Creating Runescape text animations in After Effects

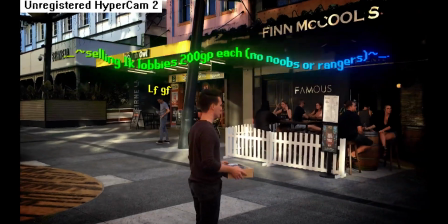0s
hi and welcome to another runescape tutorial we got some text here it's got the runescape font it's got some runescape content and
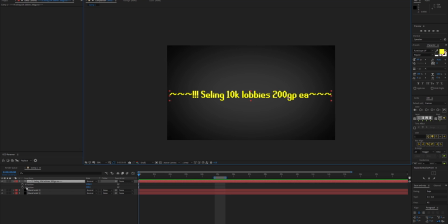7s
i'm just going to add a spelling mistake here to make it even more authentic so to begin let's get the y position here and i'm going to step forward nearly a second in time and just animate the y position because we're going to be creating the classic runescape wave now we'll add some easing to this and that will become apparent why we're doing that because if there's no easing it's a bit
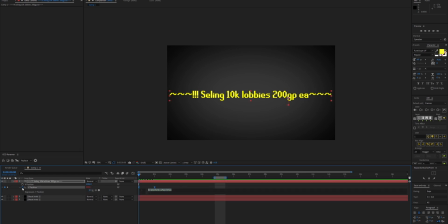31s
boring and what we can now do is just add an expression loop out and we're going to use ping-pong here so that means we don't need to create any more keyframes it's just going to constantly go up and down back and forth forever which is convenient for us now that looks fine but it's
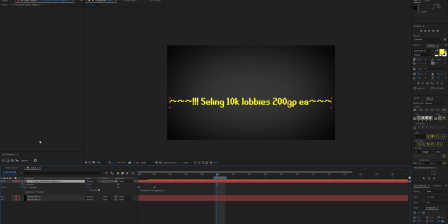51s
not the RuneScape wavetext let's add text delay to this
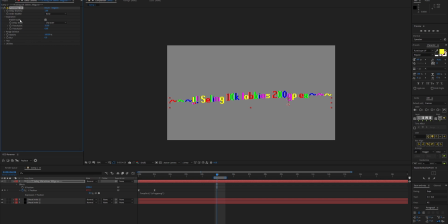56s
and let's go firstly enable a separation guide just because I know that these exclamation marks need some tolerance and now we can see they're the same color so that's correct get out of the guide mode and this wave is
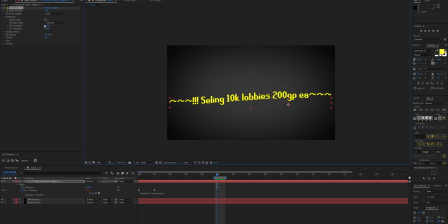72s
not really doing it for me so let's increase the delay and we can see the more that we increase the delay if we just go forward in time a bit more the more ways we're getting so choose something that's realistic maybe something like this and
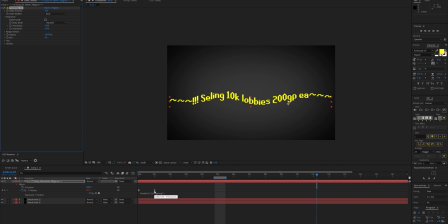89s
the length of the animation also affects that as well so if we decrease the length we can see we're getting some crazy stuff happening that is not authentic that's looking pretty good I think the wave went a bit quicker in in real life I'm remembering back about
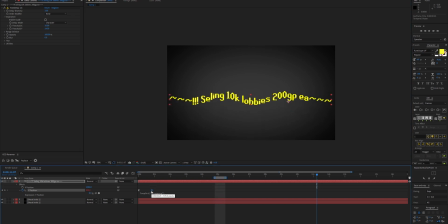108s
15 years here so I'm not sure if my memory serves me correctly but there's plenty of archival footage online that looks about right so we've got our text waving about you'll notice that if we set this to linear that
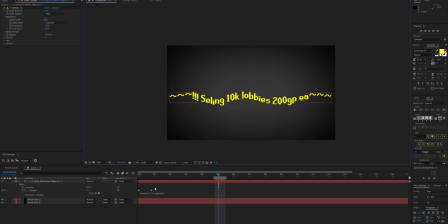125s
is definitely not what we're going for it's not smooth at all so that's why we definitely need some easing and you can either use the default ease here or I would suggest ease and whiz sign would do it well that's
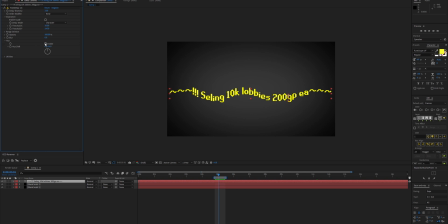138s
the text moving now let's animate the hue so under text delay 1.6 we've got hue here which we can enable that's going to enable a delay of
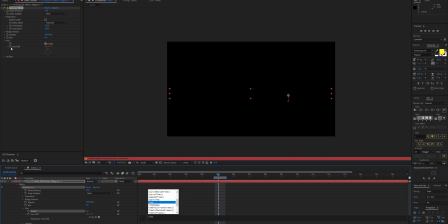147s
the hue of course we actually need to animate the hue I'm gonna set that to time times 200 and now we can see the hue
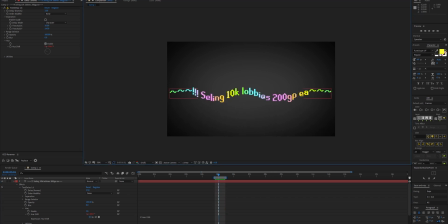155s
is animating as well but we'll notice that's not really the RuneScape palette that's a bit pastel-y to get some more
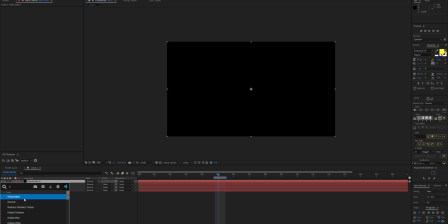163s
control over the colors that are being used I'm gonna use a different method I'm going to generate a ramp and I'm going to add colorama to that.
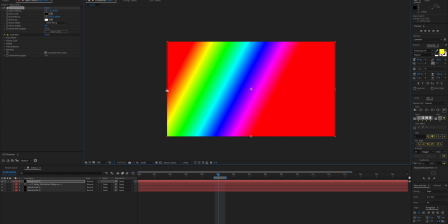171s
Now let's make this a horizontal ramp because I want it to animate horizontally. And you'll notice that it's really convenient with colorama.
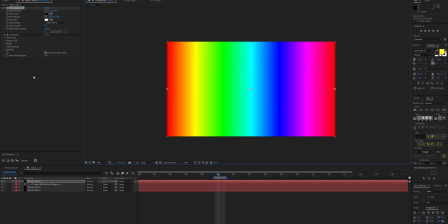180s
It starts and ends at red. So that means the loop will be seamless. All we need to do is go to the output cycle, sorry, no, input cycle and animate the phase shift. so again another expression time times 150
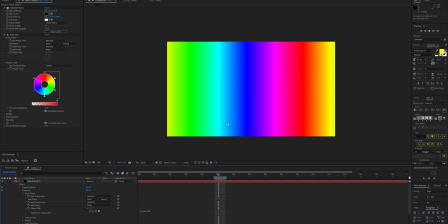196s
should do it and what this will do is just animate it but it's going the wrong way so times negative 150